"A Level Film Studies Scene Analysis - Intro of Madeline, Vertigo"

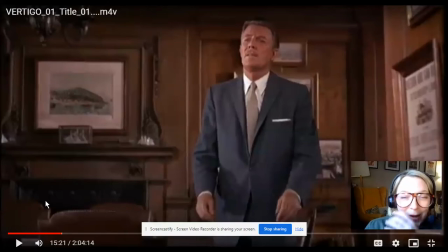[0:00]
Hello, muffins. This is a video all about one of our key scenes, which is the introduction of Madeline scene in Vertigo. So, what we're going to be looking for as we go through this scene, we're going to be looking for indicators of Hitchcock as an auteur.
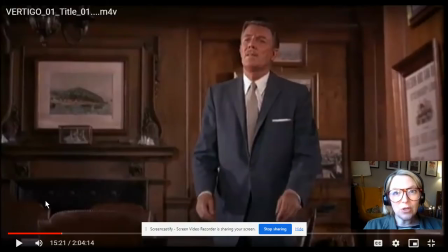[0:17]
So, we're going to be looking for some of his motifs. Some of his motifs are going to be thematic, some are going to be structural, some are going to be aesthetic. Some of the motifs we're going to be thinking about Andrew Sarris and his description of auteur theory.
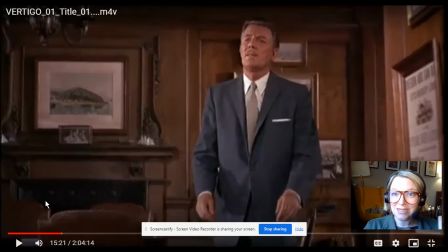[0:35]
So we're going to be looking for technical competence, style, and interior meaning as well. We're also going to be looking for evidence of what we call pure cinema, which is this idea that the director is using film form to show us ideas. The characters aren't telling us things.
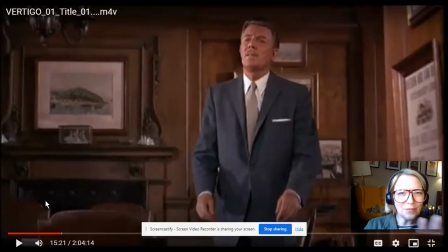[0:54]
It's this show, don't tell idea that I know you got sick of hearing about in your coursework. We're also going to be looking for things that will identify this scene as an example of something that uses a classicism approach.
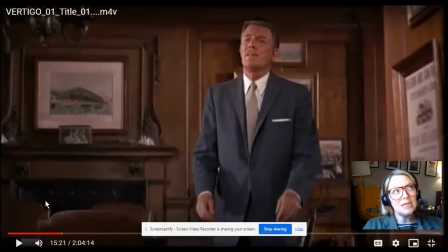[1:11]
So classicism is a scene that would start with, in a typically Hollywood way, where we have an establishing shot moving in to introduce the character as a two shot, and then a shot reverse shot as a conversation, or elements of that idea of classicism.
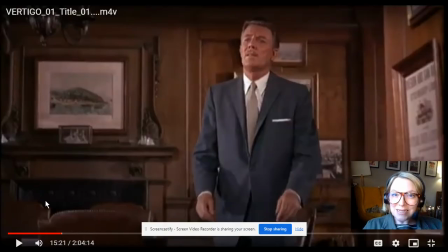[1:31]
So let's begin
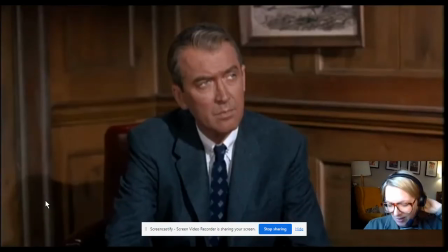[1:37]
a little bit before we have to start here. So let's get Gavin do his thing.
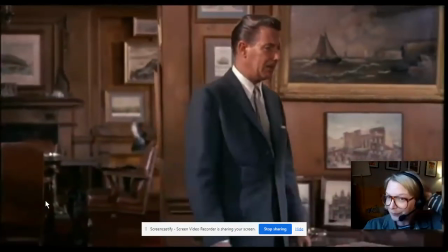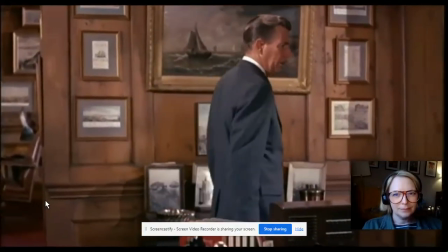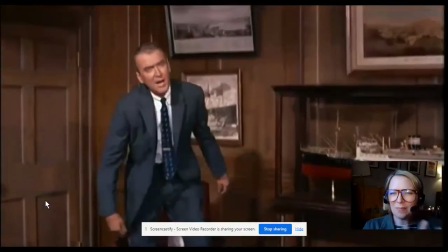[1:54]
There's something about actually this office that reminds me of Ernie's actually.
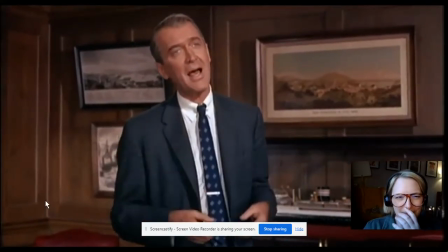[1:58]
The wood panelled sort of doorways and the very traditional masculine.
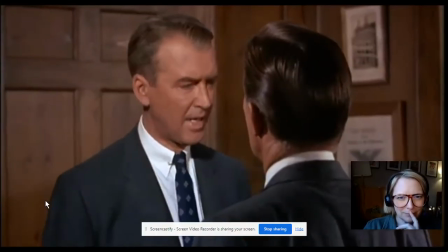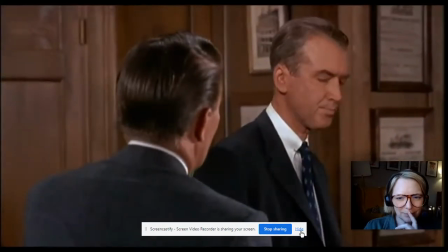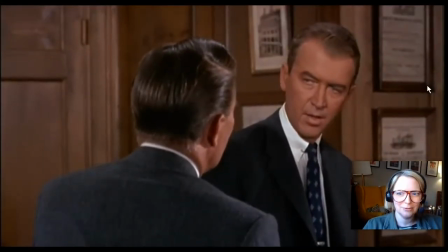[2:17]
Here we go. You can see her there. Oh, okay, pausing.
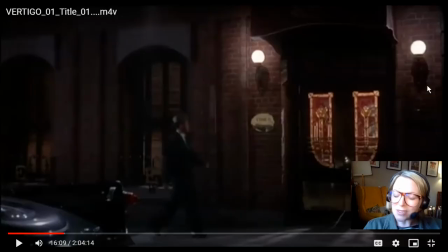[2:25]
Ernie's. This is our establishing shot, so classicism here as we move in towards Ernie's. This scene is introduced to us with a cross dissolve. So, cross dissolve is used to condense time and space.
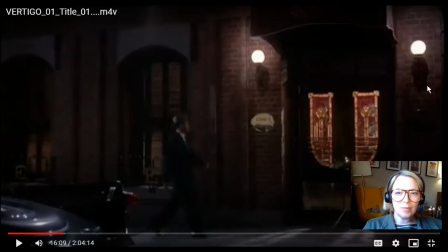[2:41]
So, Hitchcock is using that here to kind of create a dreamlike quality for this scene. The reason I say it's kind of a dreamlike quality is because there's a cross dissolve in a moment.
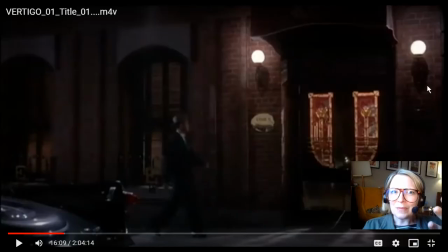[2:53]
The camera's going to move in towards the doors and we're going to go into the building. It's like a point of view shot, but it's not been anchored with a face. Like we don't see whose eyes we're looking through. It could be Scotty, but it could also be the man himself.
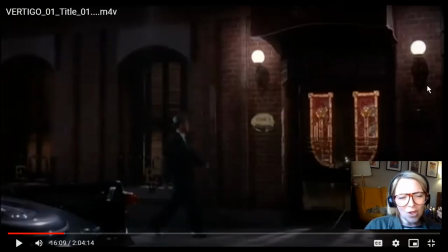[3:12]
This could also be a Hitchcock point of view shot. We're moving into this space because it's not anchored. We're not really sure. So we can argue that there's this other element, this other dynamic to this scene where we're thinking about this idea of the voyeur,
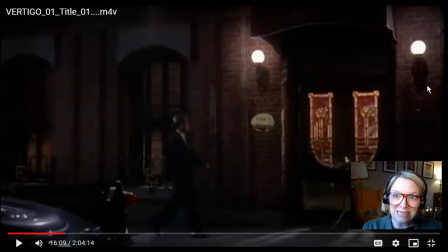[3:28]
this idea that Hitchcock and the audience are a character in the scene. Okay, we're moving towards the doors here.
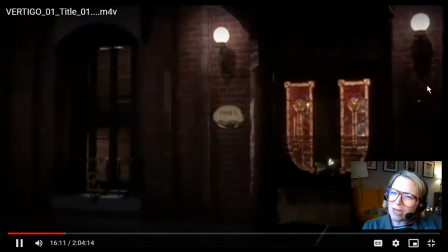[3:36]
As we go towards the doors, I want you to look for sort of like a ionic shape within these red stained glass windows.
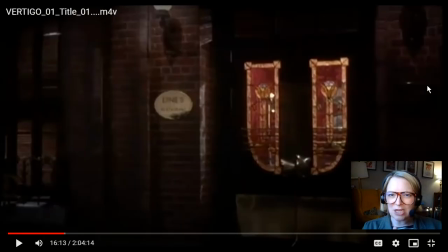[3:44]
So we can see that inside this location, we've got that sort of like that lush red, and then we've got this sort of like, we could argue sort of like phallic and ionic symbolic elements on the doors. We're going to enter here another cross dissolve to tell us we're going into this dreamlike state.
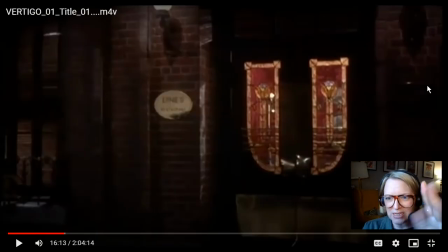[4:03]
We're going into Scotty's fantasy now.
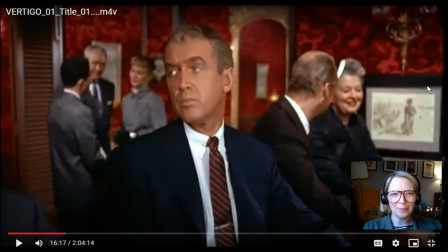[4:09]
Here he is. Okay, so um, so now that we've entered the scene, we have some really interesting things in the background. On his shoulder there, I want you to look at that woman in grey. We're going to see her a few times.
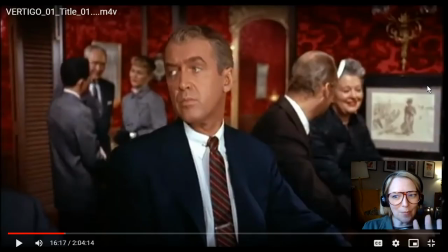[4:27]
Now, she's not just there by chance. She has been placed. She's going to walk across the scene in a moment. She's wearing exactly the same kind of outfit that Madeline wears later on. What Hitchcock's doing in this scene is that he is laying the groundwork for one of his famous motifs,
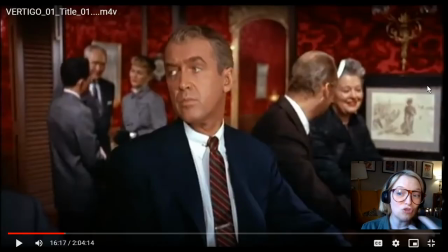[4:46]
the MacGuffin, which is a structural motif. Okay, at this point in the film, we're not aware of Carlotta. We're not aware of obviously Gavin's plot to kill his wife. But what Hitchcock does here in this scene is that he packs the mise-en-scène,
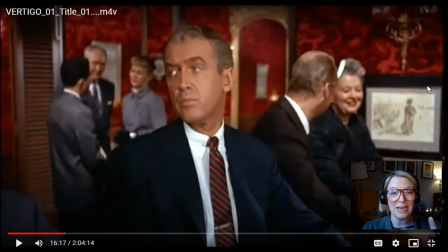[5:06]
because he's using pure cinema techniques to tell us everything we need to know. This scene tells us what's going to happen in the whole film. So if you look there, the shoulder that he's looking towards, the shoulder that he's looking towards, right there,
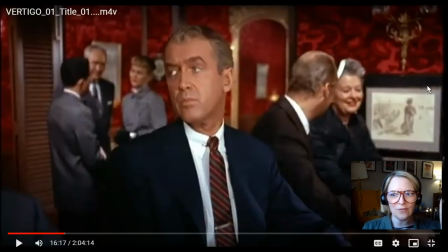[5:21]
we have this sort of like this ghostly sort of like Madeline figure who appears to be sort of like haunting this scene.
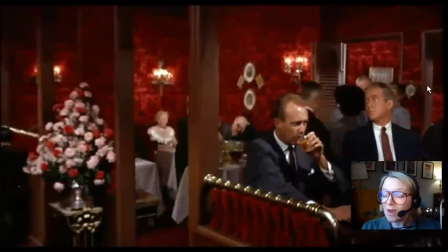[5:32]
The scene starts with this incredible, very technically sort of Hitchcockian camera movement here.
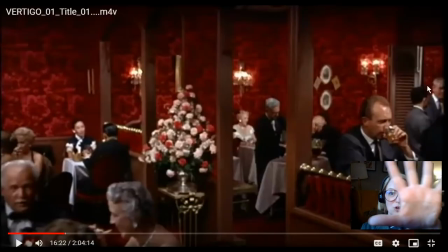[5:39]
The camera pans out and across. It's called a set piece. So it's a set piece of camera work. And in a moment, I'm going to talk to you about the cinematography as it dips down and up. I want you to take a moment now just to talk about the mise-en-scène again.
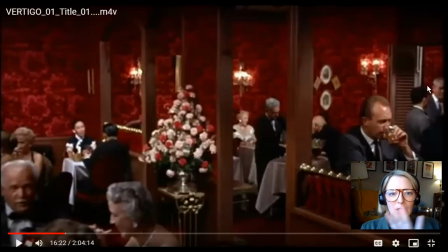[5:56]
There's lots for mise-en-scène here. The carnations that we're going to see, these are the exact same colour and type of flower that Madeline buys in the bouquet, and it's the same as the flowers that Carlotta has in the bouquet.
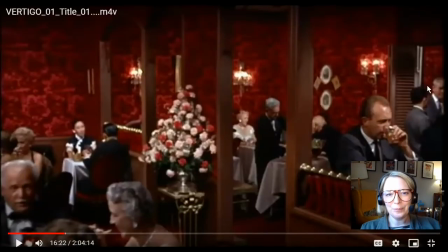[6:12]
So this again is Hitchcock establishing that MacGuffin, that fake storyline. And if you look at the construction of the scene, you've got pillars and doorways that don't seem to go anywhere. There's no windows. It's kind of oppressive. I wouldn't want to eat there.
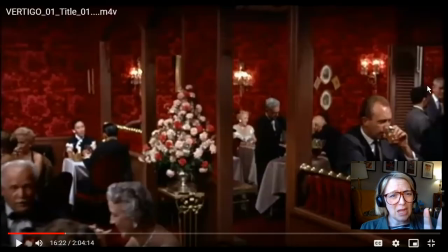[6:31]
It would feel really claustrophobic, to be honest with you. And it's maze-like. It's as if we're inside his mind. It's very confusing.
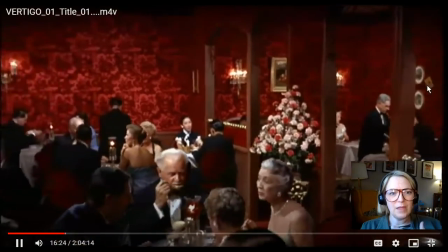[6:41]
Here we go.
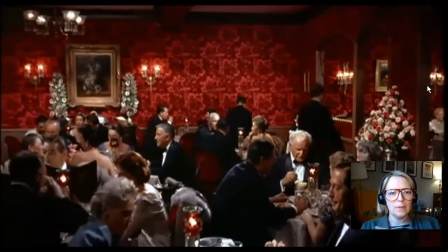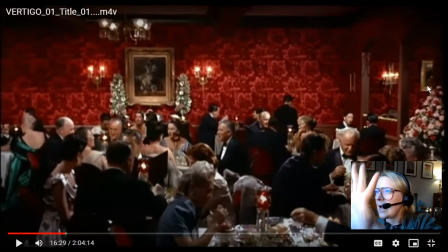[6:48]
Okay, so the camera is searching for her. Okay, so this panning movement, this movement is looking for her. We've the shot starts with Scotty looking, and then it doesn't cut to his point of view, but the camera is still looking.
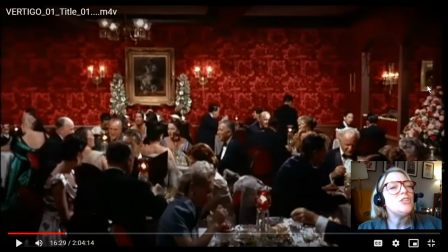[7:07]
So again, we've got this extra agent, if you like, in the scene, which is the camera, and it appears to have its own sense of agency, this own sense of like a dynamic sense where it's as if the
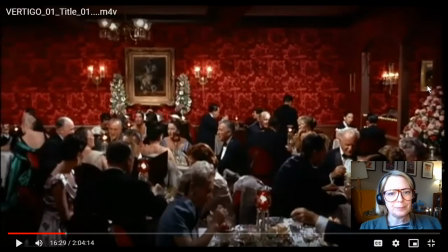[7:24]
camera has its own sense of character and purpose. There she is, the lady in green.
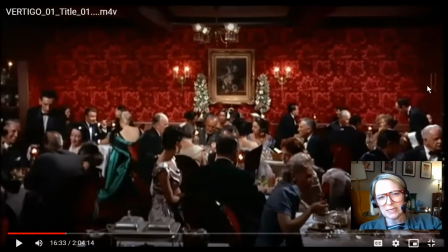[7:32]
Now I want you to look at the space in the lower third of the frame. What you've got is kind of like a triangle of negative space, and she is at the top bit of that triangle. So that is drawing the eye.
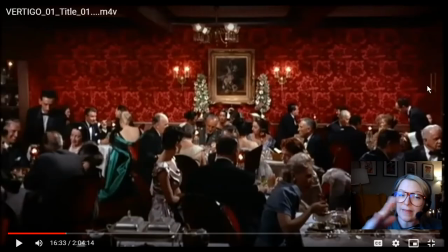[7:49]
So we've got what we're called leading lines, and they're pointing to her. And we've got some sort of like halo lighting happening upon her, sort of like upon her back.
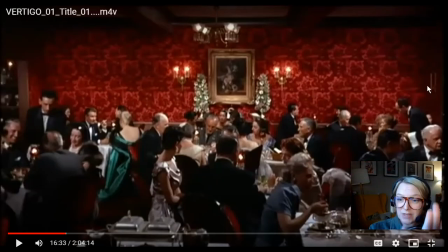[8:04]
So she is highlighted in the frame with the use of negative space, with the use of light, and in a moment the music is going to start.